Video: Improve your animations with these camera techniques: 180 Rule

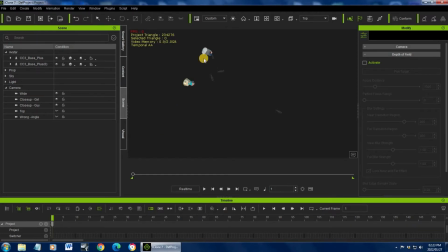4:08 So let me quickly show you what it will look like. So if you have a dialogue and you can start off maybe like this. They are talking. Now you want to go close up on the girl. So you go, there's a close up.
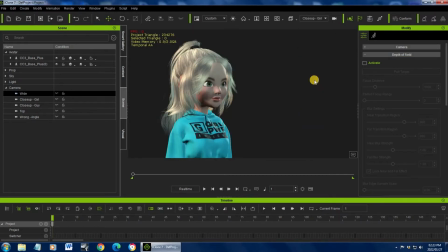4:23 She's talking. And now you want to go close up on the guy. There he's talking.
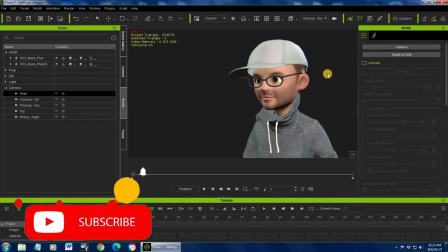4:29 So the cameras are on one side, so it means that the one character is on this side looking this way, the other character is on this side looking this way, so it creates the illusion that they are looking at each other.
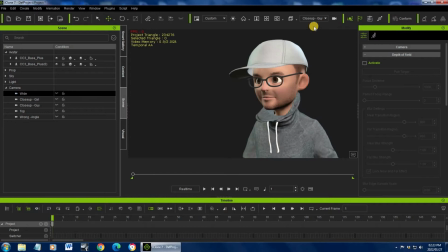4:45 And also you will see that this character is looking left, and if I go to the wide angle, he is looking left.
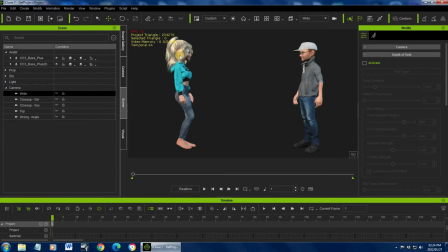4:54 Same with the girl. In the wide angle, she is looking right. and if I go close up, she is looking right.
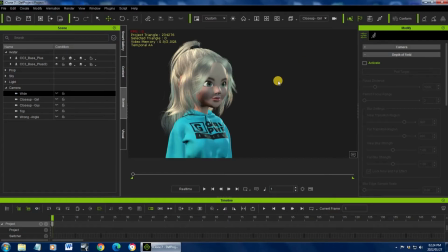5:02 Okay, so that is basically the 180 rule. So all your cameras needs to be within that 180 radius on the one side of your characters. Now, what happens if you break this rule? Things will start to look extremely awkward.
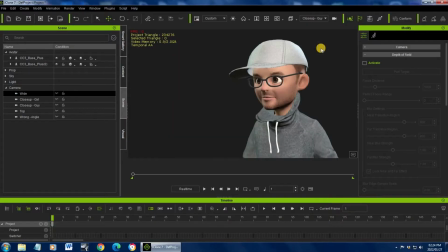5:21 So let's say you start off with this scene,
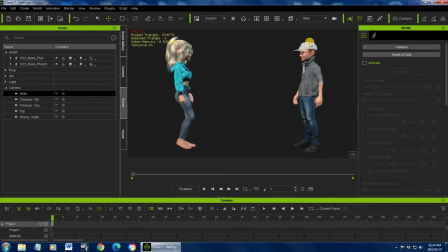5:25 they are talking to each other, and then you go to this character,
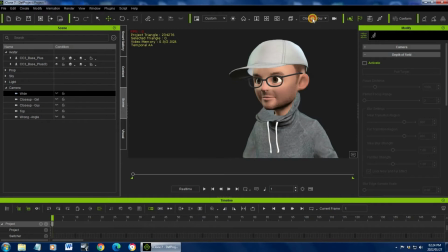5:31 and now when you go to the girl who's talking, it doesn't look right. It looks like they are looking in the same direction talking. Now this is obviously what you want if they are standing next to each other. Maybe they're standing on the top of a building looking at the view, and they're standing next to each other, then that makes sense. But if they're looking towards each other, then this kind of looks awkward.
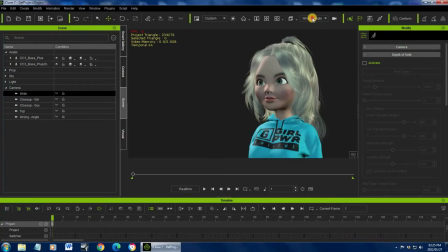5:58 So if she talks and now he talks, it just doesn't look right. But if he talks and now he talks, now she talks, it looks like they are talking to each other. So that is basically the 180 rule. Now you can break this rule. So it is not just a rule set in stone. You can break it. One example is maybe they are talking and you've got a camera that is circling around them. So now it moves past the 180, but that is a camera that is moving. So it is not cameras that are standing still. It is a camera that's moving maybe around them. So that kind of makes more sense. So you can go to past the 180 degrees. So you can break this rule in certain instances if the story demands it. But for the majority of the times, you normally need to stick to this 180 rule. Otherwise, your dialogue will look disjointed. Your audience won't be able to follow the story or follow the dialogue because they don't know which direction the characters are looking towards. It doesn't look like they're looking at each other. So that is a very important rule to always remember when you do animation. Like I've mentioned earlier, with 2D animation, this is not such a big thing because you don't really work with different cameras. You normally just have your screen, but it is always something to remember when you have dialogue. Let your characters look towards each other. So that, I mean, if I can go back here, you can have a 2D scene.
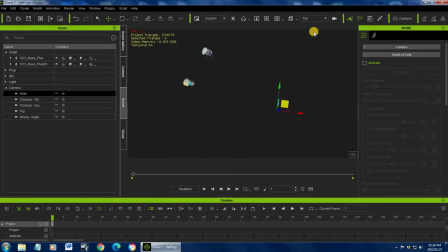7:47 Sorry, that's the wrong one. Your 2D scene, you still have this angle, a wide shot with the two characters looking towards each other, and then also you will have your close-ups on the two.
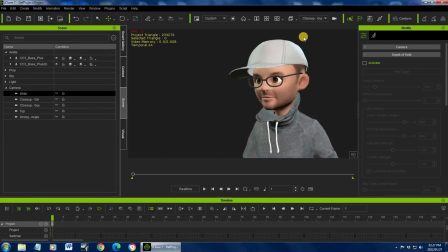7:59 So you still have to use this in 2D animation because you don't want your wide angle, they're looking at each other, and then the close-ups, they're both looking the same direction. So guys, this is just a basic, simple rule.